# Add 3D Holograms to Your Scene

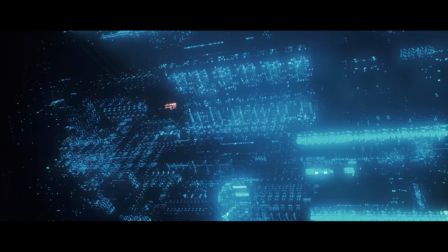0:29 Captain. Unknown life form.
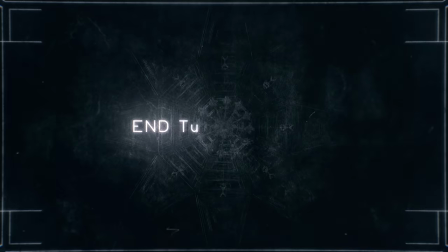Let's be honest. Holograms are dope as shit. They're awesome, and everyone knows it.
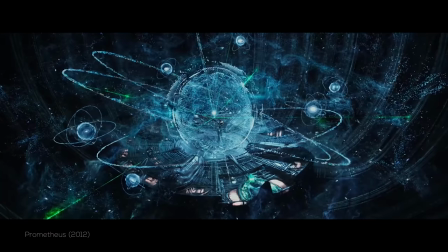0:45 You see them constantly in sci-fi films like Star Wars, Prometheus, Iron Man, Avatar, Vanilla Sky, and so on.
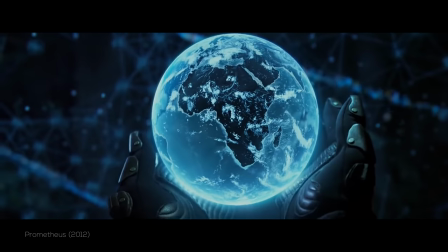0:51 And each of them have their own style. Some are more detailed, like you see in Prometheus or Iron Man, and some are less detailed, like you see in the earlier Star Wars films. But regardless of how they're used, we can all agree on one thing. They are, in fact, say it with me now, dope as shit. Yes, that is right. They are dope as shit. So let's jump into how we did it. And actually, before we do, if you're not subscribed, please consider doing that. And if you are, make sure you hit that bell so you can be notified when we put up new goodies. Okay, now let's jump into it.
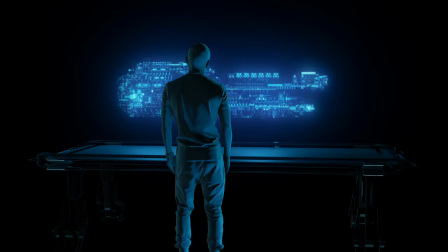1:21 The first thing that we made before we even shot the thing was an animatic. Of course, an animatic is just a moving storyboard.
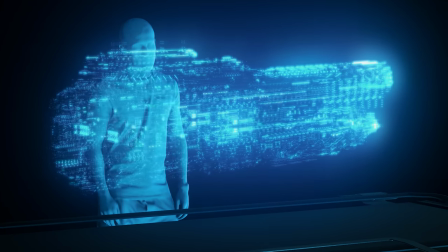1:27 And although this little sequence is really simple, so we didn't really need to do it, if you do have the ability to do it,
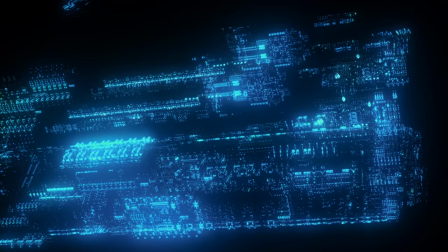1:33 small things like building this out will help you dial it in a lot more and find ideas you wouldn't have otherwise. It's also just great practice. And for me, filmmaking really is all iteration. So if I can add another step to that, I'm a fan. And of course, it gave us a very clear list of what we needed, so we were able to shoot 10 times faster.
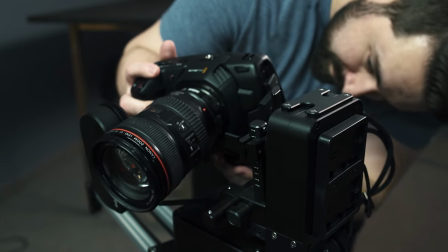1:51 And to shoot it, we used our Blackmagic Pocket Cinema 4K on top of our Edelkrone slider, just to give it a bit of repeatable and smooth movement.
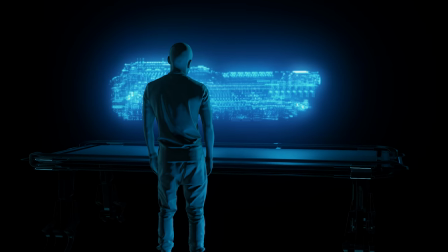2:00 Of course, we knew going in that we wanted our hologram to be bluish, so we were able to light with that in mind.
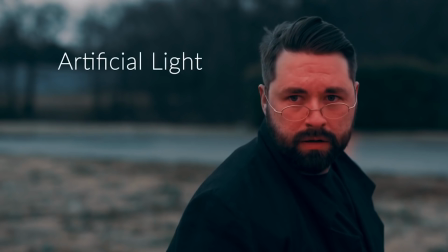2:06 And like we talked about plenty of times, one of the most important elements to gluing a VFX shot into your scene like this is how you light it,
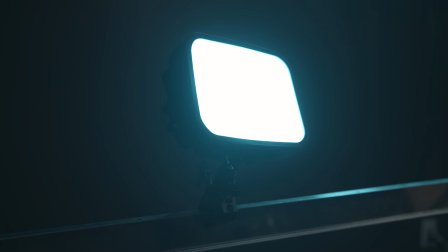2:14 letting you connect the practical with the digital. So we used our Luxly RGB panels, shifted that color to what we wanted, and shaped the light, keeping it on Josh and off the walls, which let our background fall more into black.
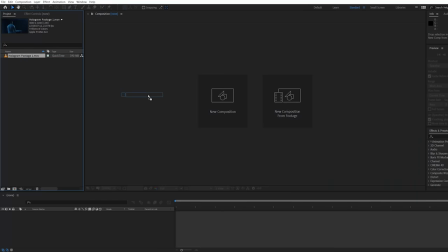2:27 Now with it shot, we send it over to After Effects and we're gonna drop it into a new comp.
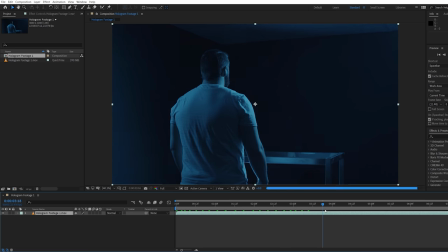2:31 Since this shot is from behind, we first need to roto Josh so that we can place him in front of our hologram layer.
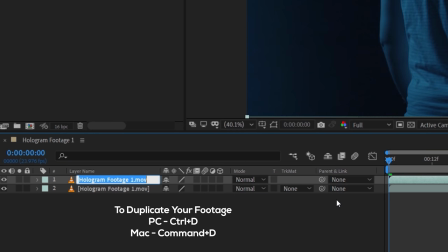2:36 For this, we opted to use roto brush. So first we're gonna duplicate our footage, double click on the layer and use the roto brush tool to draw on our subject.
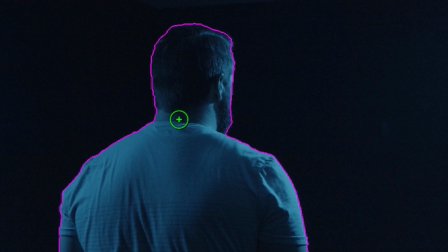2:43 Once it's selected, you can draw more to add or hold down control and draw to subtract until you refine your shape.
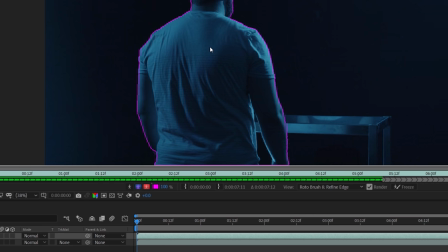2:50 When you're happy, press play and let roto brush do its thing until the clip is complete. Now we can jump to the main comp and solo the layer to see our roto.
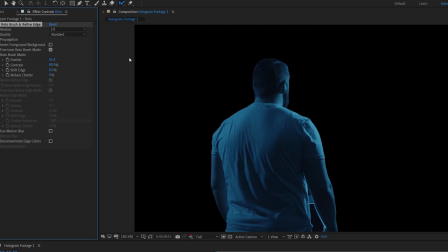2:58 Try messing with the values here to see if they help with your end result, such as boosting the feather.
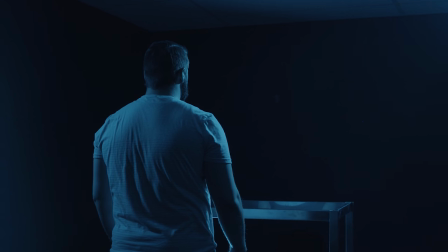3:02 Since this is a moving shot, we're gonna have to track the motion.
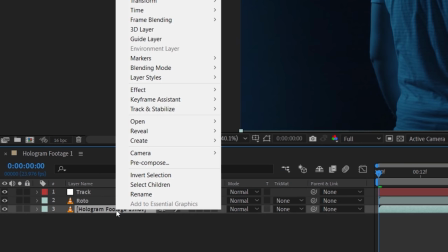3:05 So first we're gonna create a new null layer, then right click your footage and under track and stabilize, we'll choose track motion.
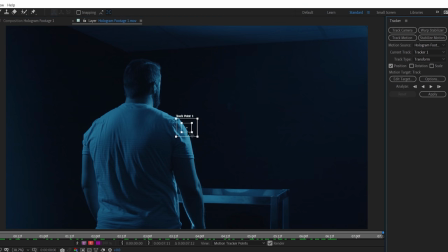3:12 For this, we'll scale up and place the tracking area over the part of the table here.
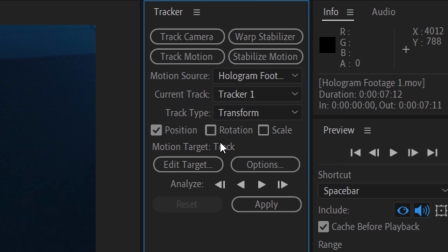3:17 And we also don't need rotation or scale to track ours, but you might want to enable it depending on your shot.
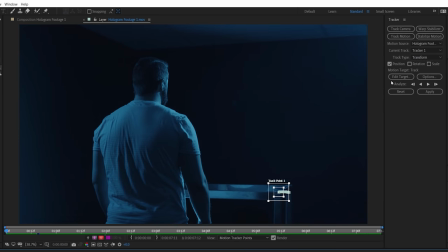3:23 Now we're gonna play through and let it track. Once it's finished, we're gonna click edit target and make sure that the null layer is selected,
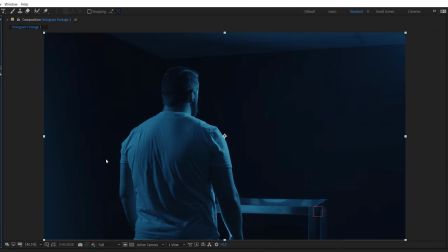3:29 then click apply X and Y. For the hologram, we're gonna be using Element 3D, so create a new solid and apply Element 3D.
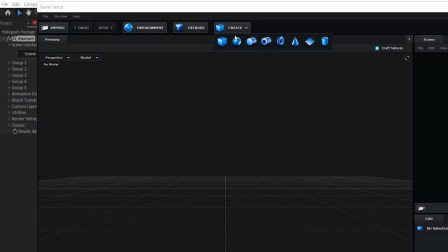3:36 Element can work really well for holograms because it allows the option to show a 3D model in wireframe or point cloud mode.
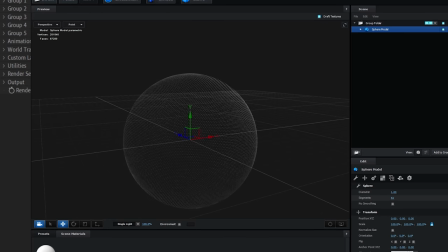3:44 The more detailed your 3D model is, the denser the point cloud or wireframe shader becomes, so you could go super basic or really intricate depending on the style you're aiming for. Right now, this only shows inside of Element, so back in After Effects,
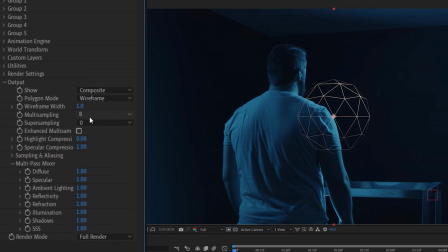3:58 you need to go to Output and choose between the polygon modes, which also gives you control over the wire and point size.
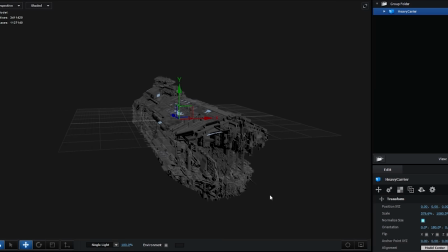4:04 So for our scene, we chose to use this spaceship model since it gave a cool sci-fi feel and had a lot of detail for the point cloud shader.
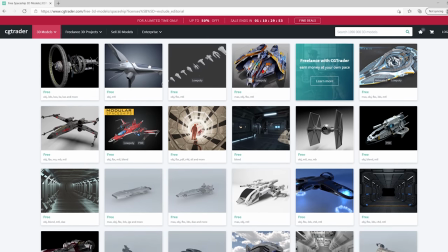4:10 But they also offer a variety of free models to choose from, so if you don't want to spend money, you can grab one of those.
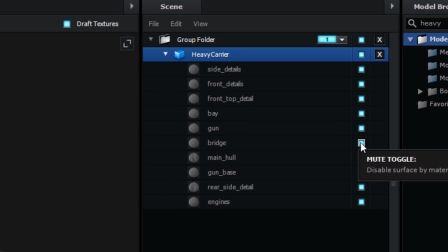4:16 Now, with any 3D model, you'll see a different amount of materials shown. It depends on the model itself and how it's broken up.
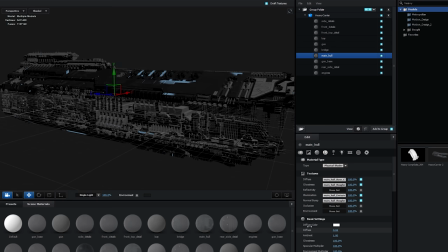4:23 Some models may only have one material. One of the things we found useful with these materials was to lower the diffuse value and change the blending mode to screen, which makes it hollow.